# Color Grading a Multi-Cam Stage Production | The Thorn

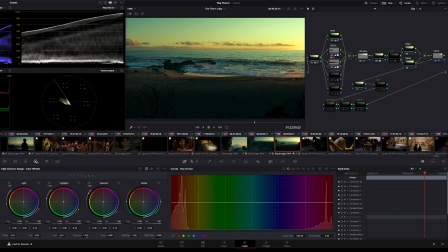(15:56)
So these are long stretches of light trying to replicate some of the some of the sunlight. And then we also tracked tracked those into the shot as well. So they're not bouncing around because this is a handheld shot.
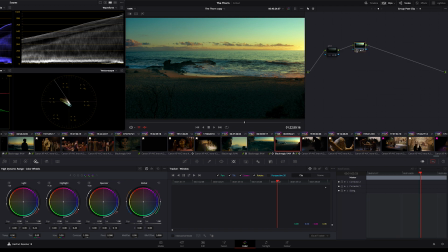(16:06)
And and then this we had this group node. This is just shifting a little bit of those blues into into teal and helping with the overall kind of filmic cinematic look we had going on.
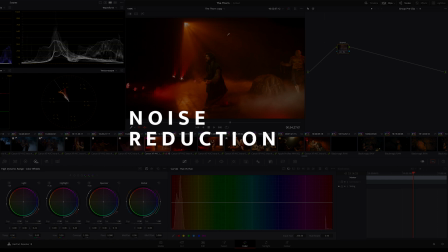(16:16)
I knew the show would benefit from even a slight denoising pass to just help smooth some of this out.
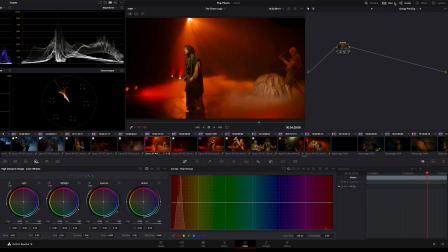(16:23)
And so what I ended up doing is created a a smart filter for Canon. They were shot in the C500. And then by selecting everything, put that into a group. And then to that group node, applied this amount of blur with a little bit of temporal with some spatial.
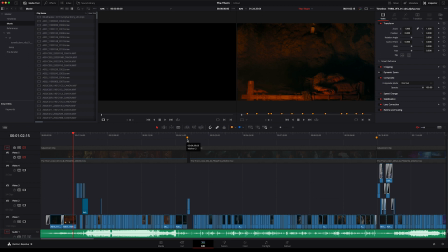(16:40)
I decided to do a pre-render. And what I did is I went through and made markers in the timeline and set in and out points.
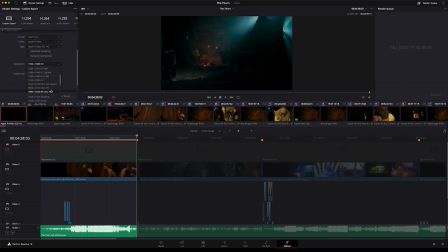(16:49)
And then by using the settings for what I knew we were going to deliver, I pre-rendered each of these sections,
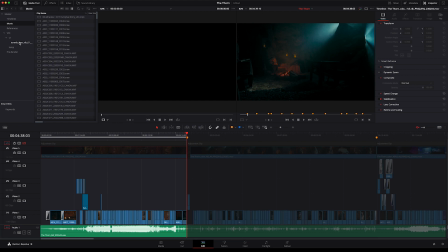(16:57)
which I then brought back into the project under what I call pre-renders. And these are for markers and I had different versions. And I would drag them back into the project here and lay them on top and not need to re-render it. And as we had visual effects or something else come in,
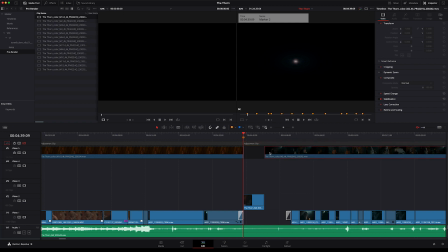(17:14)
I would make a cut in this clip to reveal what was underneath it. And then as I re-rendered that clip, it would then, you know, incorporate those new changes that have been made. And then I could, this is why there's versions here, this one's versions three, I would have to bring it back in, replace this one.
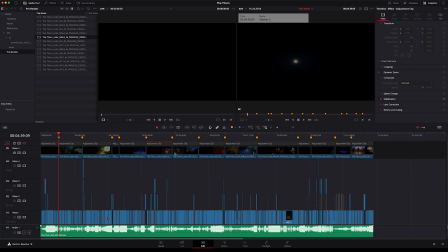(17:32)
This ended up being a good method for us and cut the render time from about four and a half hours to about 45 minutes in rendering the entire program.
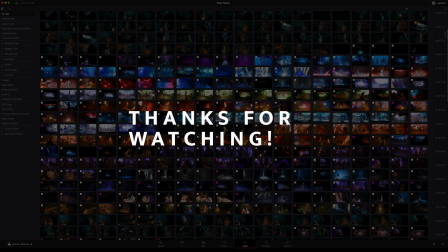(17:41)
Well thank you all for watching. Hopefully this has been helpful and possibly even mildly entertaining.
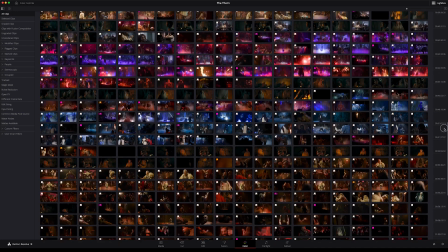(17:47)
if you enjoyed it please subscribe and hit the like button and if you have any thoughts or comments I would love to hear from you leave me a comment see you next time